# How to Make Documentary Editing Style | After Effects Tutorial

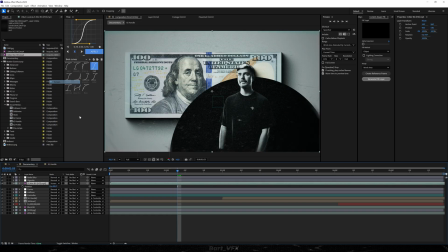And what I'm gonna do is go to modes and I'll change it to screen. So this is gonna give us these little dots, stripes, whatever it is.
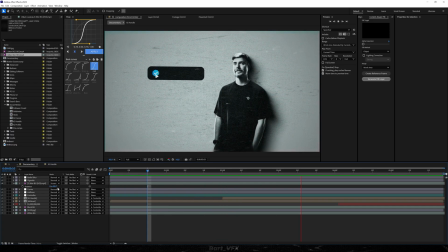And just giving us that moody vibe. I'm gonna probably just decrease the opacity a bit. So I'm gonna go here and change it to 50%.
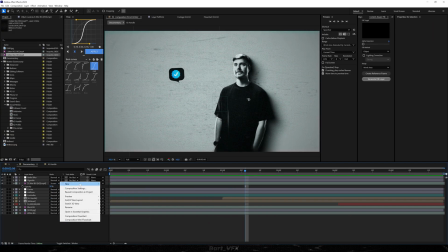A nice extra touch. And also what you could do is create another adjustment layer. And I'm gonna call it Lumetri Color.
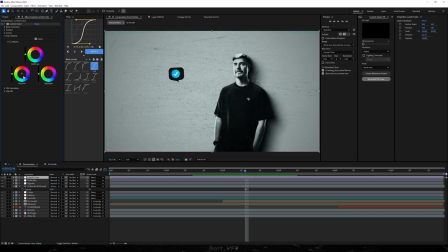Let's add the effect. And here in color wheels, what I like to do is just have the shadows going towards the blues. Actually, for Mr. Beast, green would be a good idea to symbolize money, but the bluish color is looking way better, in my humble opinion.
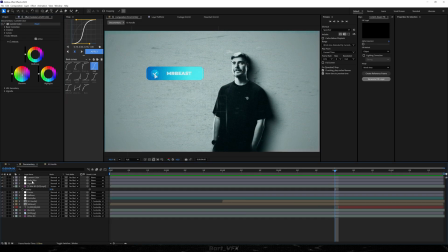Okay, so before and after. And honestly, I'm gonna go back to the vignette and I'm gonna probably bump up the amount a bit.
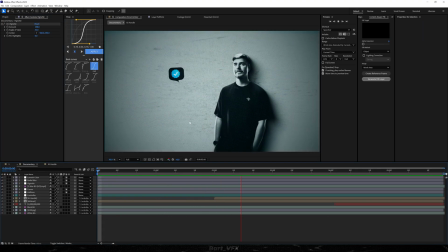Yeah. That documentary style is looking absolutely fantastic when it doesn't have any motion blur, but I just kind of want to check out how it would look if we edit it.
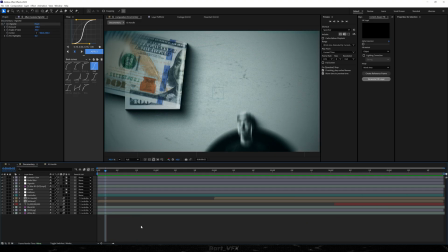So I'm gonna turn it on here. And let's see the magic.
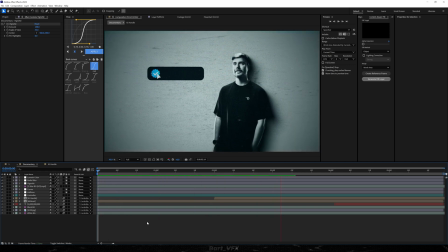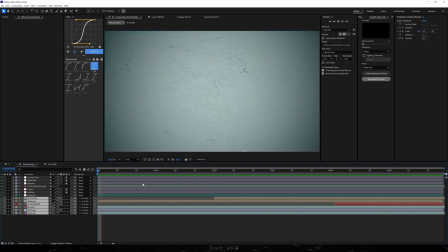Big dilemma. Bro, I don't know what's better at this point.
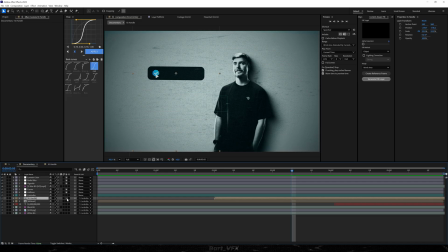Alright, I figured it out. I'm only gonna leave motion blur for the handle. So let's turn it on. And then we're also gonna add it to the text. I kinda like when Mr. Beast doesn't have motion blur. It looks way more crispy. Alright, we're gonna leave it at that.
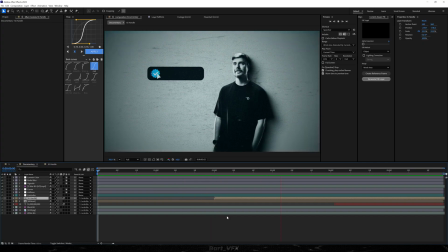Hopefully you enjoyed the tutorial. Make sure to subscribe, check out the video on the screen, and I will see you in the next one.
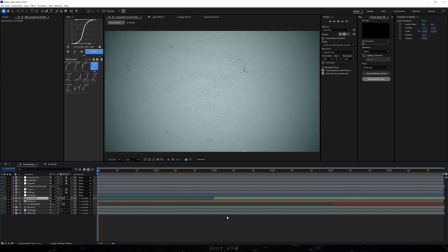Cheers, guys.